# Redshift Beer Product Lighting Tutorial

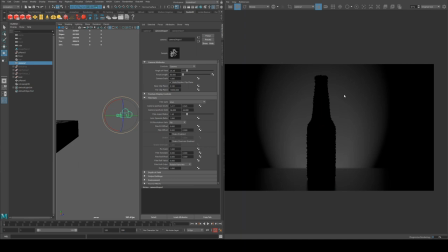You'll see I've got a focal length of 80. For these sorts of product shots, you'll usually use a longer lens. Usually something between 70 and 100 is fairly common for if you're doing inside studio photography. Outside you might use something a little bit longer if you want to.
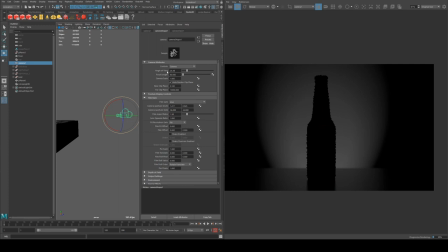With a longer focal length, you're just going to get a little bit more compression in the perspective, so it makes everything look a little bit flatter, so to speak. And it will also allow you to use an f-stop, which will give you
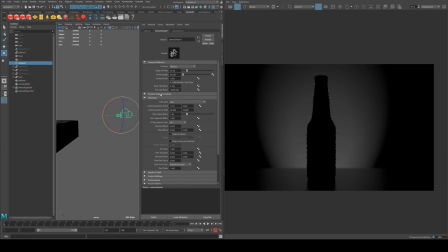a wider amount of depth of field. So I have depth of field enabled. Yeah, I've got an f-stop of 8, and the focus distance is 55, which is just the distance from the camera to the bottle. I didn't set up this to be procedural or anything like that.
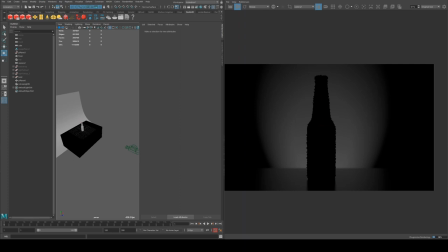So I just set it up manually because I couldn't be bothered setting up all the measuring tools and stuff, but you can do it that way as well. I have a tutorial on how to do that from like 2015, I think, if you want to check that out. I think it still kind of works the same way. And yeah, so finally, the reason we have depth of field in is obviously so the foreground's in focus and the background's out of focus.
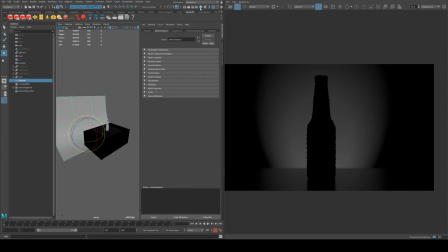And we can also add in some texture to our background,
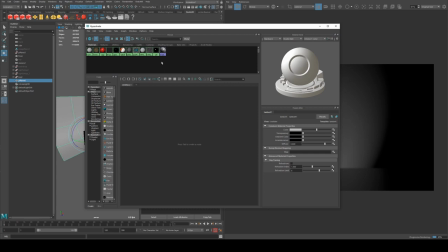which is fairly common in studio photography to have like a mixed color value background for portrait photography in particular.
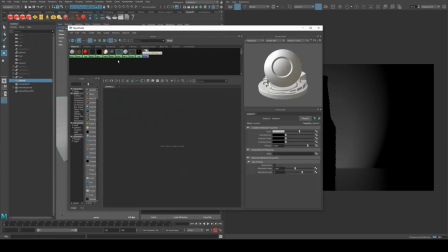For this, you could use a flat color. You can do whatever you want. It's sort of up to you. It's up to your art direction. I've already got one set up. And basically, all I did was use a max and noise just with random noise.
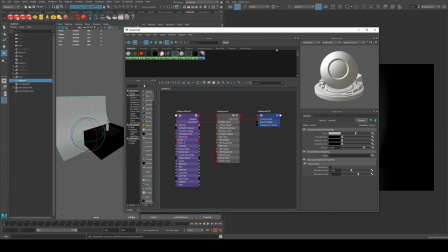And what I'll do is I'll apply it so you can see the difference. So it's just going to make it a little bit more interesting to look at.
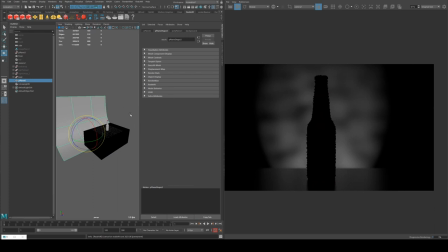It's sort of a cloudy effect, and because it's out of focus, it's nice. It's got a nice fall off between all the values. And now that we're looking at it with that texture on it,
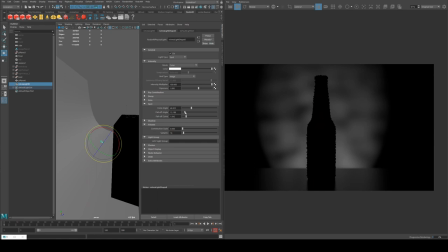it actually makes me want to change the fall off value of our light, which I'm just going to balance out with the cone angle.
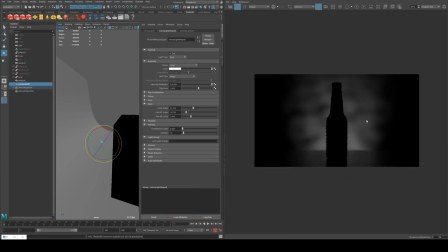So I think something like that will do. The only thing I don't like here is that because of the noise, the side's becoming a little bit unbalanced. So I might just randomize that. Just wanted to make sure there's a good balance between the darks and the whites on either side.
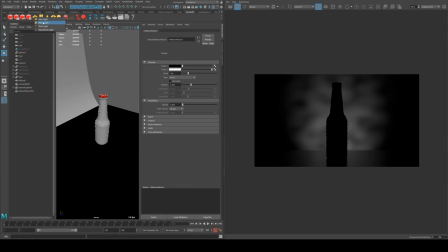So let's get some lights on our subject. So we'll just use another area light here and we'll turn that around.
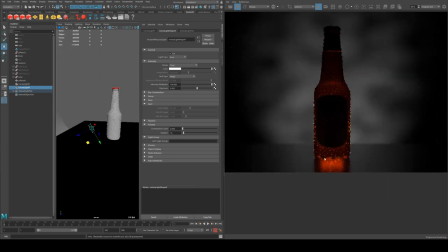Okay, so you can see it's starting to light up our subject nicely. Obviously you'll see that I've already materialed and textured this beer bottle. I'll go through those materials a little bit for where they're important. You may not have bubbles because you haven't got Houdini to do it quickly and easily like I do.
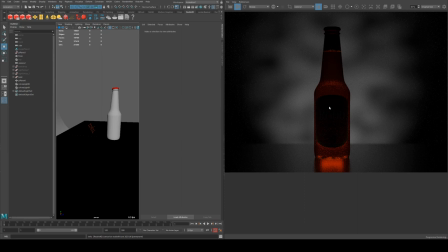The bubbles I've put on aren't very exciting, so if you want to do better ones, obviously you can do them, randomize them a bit more. If you don't have condensation droplets, that's fine. You can still use the same techniques. You will just need to make some adjustments for maybe your rim lighting.
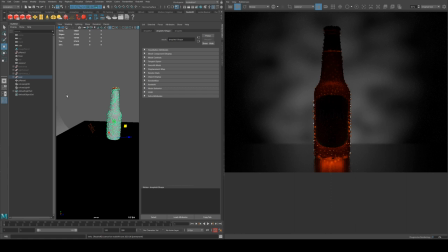Because I'm using the droplets, they kind of act as the rim lights, where with them having them off, you see you don't get much rim light.
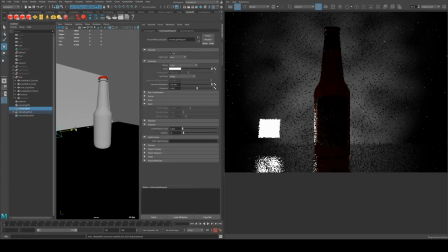So you would actually need to have more of a side on light.
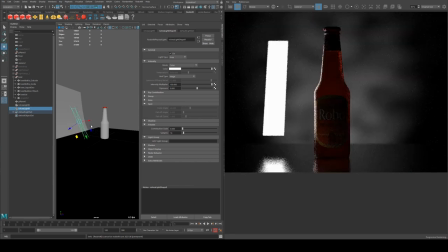So I would probably do something like this, you know, to get more of the silhouette of your beer bottle illuminated. And then obviously you want to make the light not visible either. But because I've got the droplets, we're going to be rendering it with the droplets.
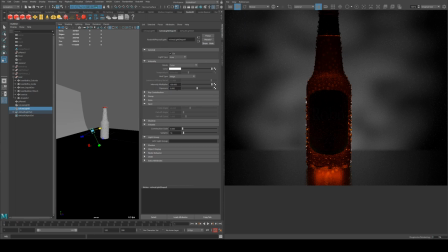So let's increase the value a little bit.
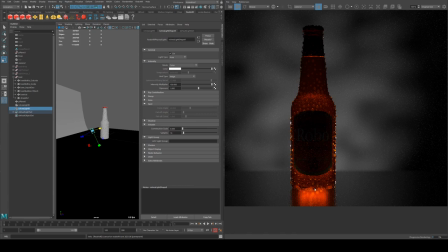What I want to see here is I don't want to have too much of this reflection occurring, and I might see if light linking affects that. When you're working with translucent and reflective objects for product photography and rendering, it is actually quite difficult.
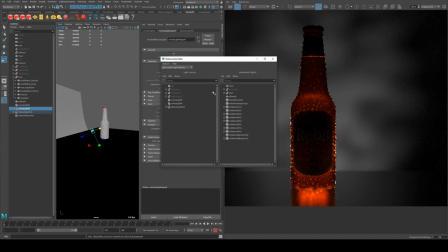It's certainly much easier to do in CG because we can light link, which will save you a great deal of time. But we want to make sure that the ground is not being illuminated by that, so that will help there. Just so we can control that light a bit better.